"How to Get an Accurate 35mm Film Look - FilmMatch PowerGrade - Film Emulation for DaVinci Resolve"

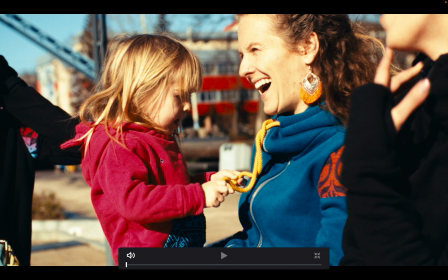12:34 Oops.
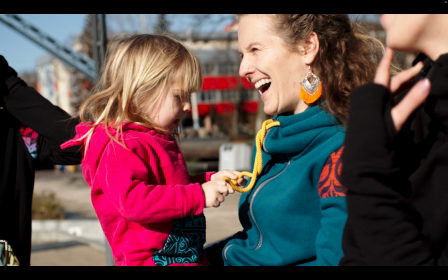12:37 Before, after, before, and after, and also the skin tones are very, very nice.
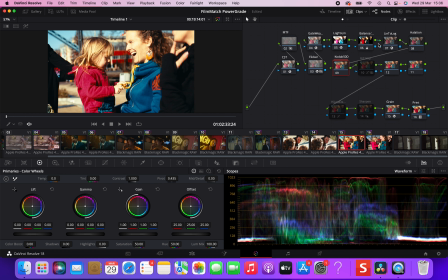12:48 Without even touching anything in regards to color grading, we just adjusted the exposure.
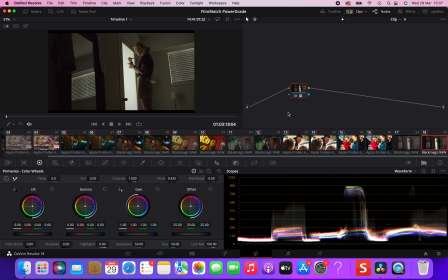12:54 Just keep in mind this. Let's now go to this clip, which is Blackmagic 4K. And I wanna show you the halation model that I use in the power grade.
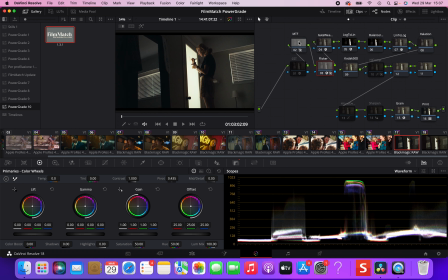13:11 Okay, so apply the power grade. This has already been debayered to RE YD Gamma 3 RE Log C, so we don't need the color space transform.
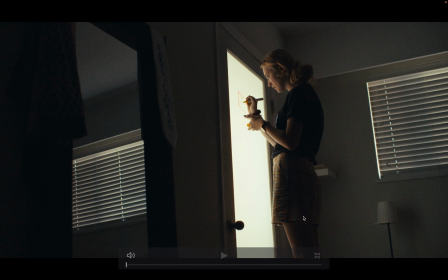13:22 And let's take a look at the halation. Okay, as you can see, the halation would appear at the contrast edges. So right here, you can see if I turn it on and off, it's a very slight effect because I like it like this.
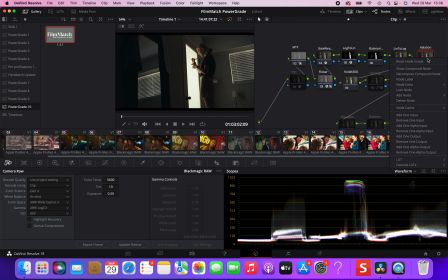13:38 So this is how it's been set up, but if you want a more dramatic effect because you like it, then you can increase the selection in this node number 3 inside the compound node by making the selection slightly wider.
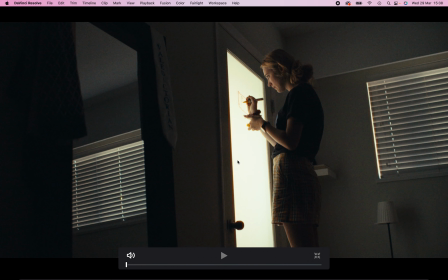13:55 And you can see that the halation starts to be way more apparent.
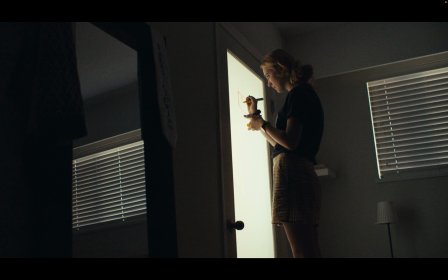14:04 In fact, if we enable it, you can clearly see the halation effect, which is very, very nice. Okay, let's now jump to the first image that we started presentation with,
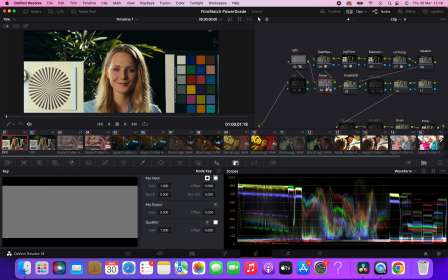14:20 so I can show you what the first nodes do, node number 2, 3, and 4.
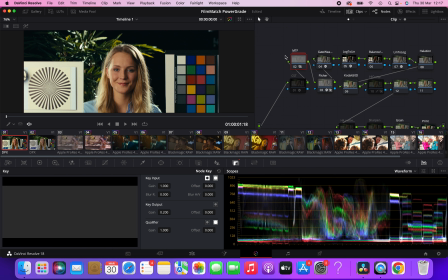14:25 The second node mimics the modulation transfer function of film, which is a fancy term, but basically what happens in film is that the finest details in the image are slightly blurred, and this gives
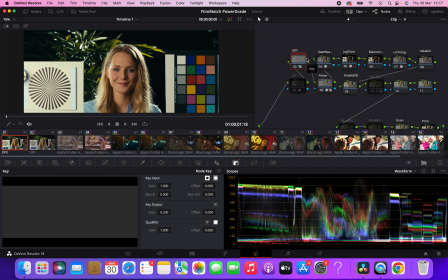14:39 this renders very nicely the skin tones, and it covers up a little bit of the imperfection of the skin tones. And probably this characteristic of film is not there by chance, but it's there by design, because
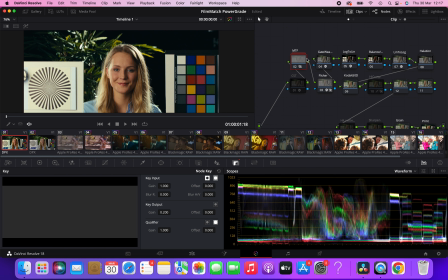14:54 probably the color scientist at Kodak and Fuji discovered that if you blur the finest details a little bit, then the image looks better to our eyes and the skin tones look better.
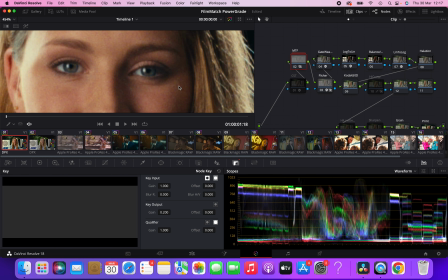15:07 So I'll show you what this node does. Again, this node blurs only the finest details, not the whole image. So you don't lose definition, but you only lose a little bit of clarity in those finest details, which is something that you would want if you want to achieve a nice film aesthetic.
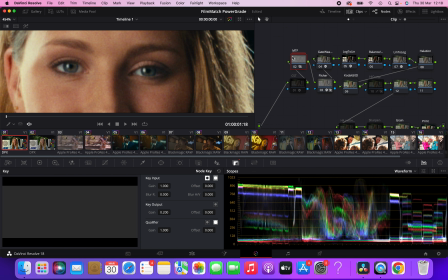15:26 So let's switch the node on and off to see what it does. This is off. This is on. You can see a slight change. It's very subtle. So let's increase, I don't know if you can see it over YouTube, but let's increase the key output to 0.7 to make it very clear.
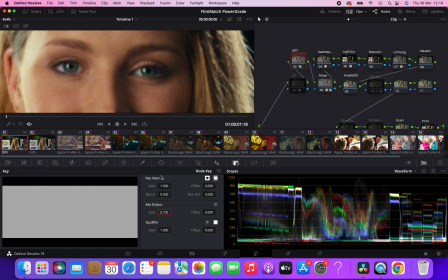15:45 This is a look that's more similar to what 16 millimeter film would do if you increase it to 0.7,
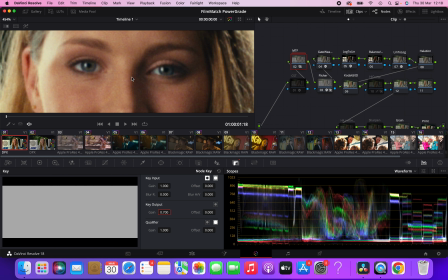15:52 as it blurs the finest details a little bit more.
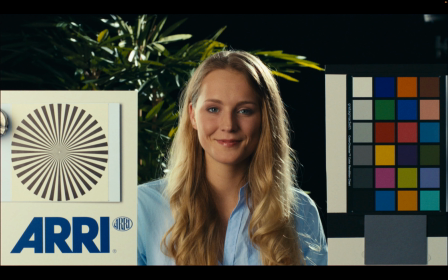15:59 Okay, you can clearly see it now. Let's move the arrow. This is more similar to what 16 millimeters film would do. For the 35 is way more subtle in those regards, but I really like it and really sells the look very nicely.
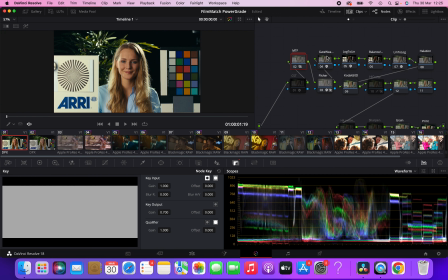16:17 So let's now take a look at nodes number 3 and 4.
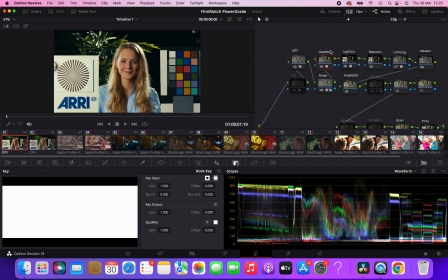16:23 Let's start with node number 4, which is the gate weave characteristic of film. Basically, film, whenever it gets recorded and scanned or projected, it moves constantly.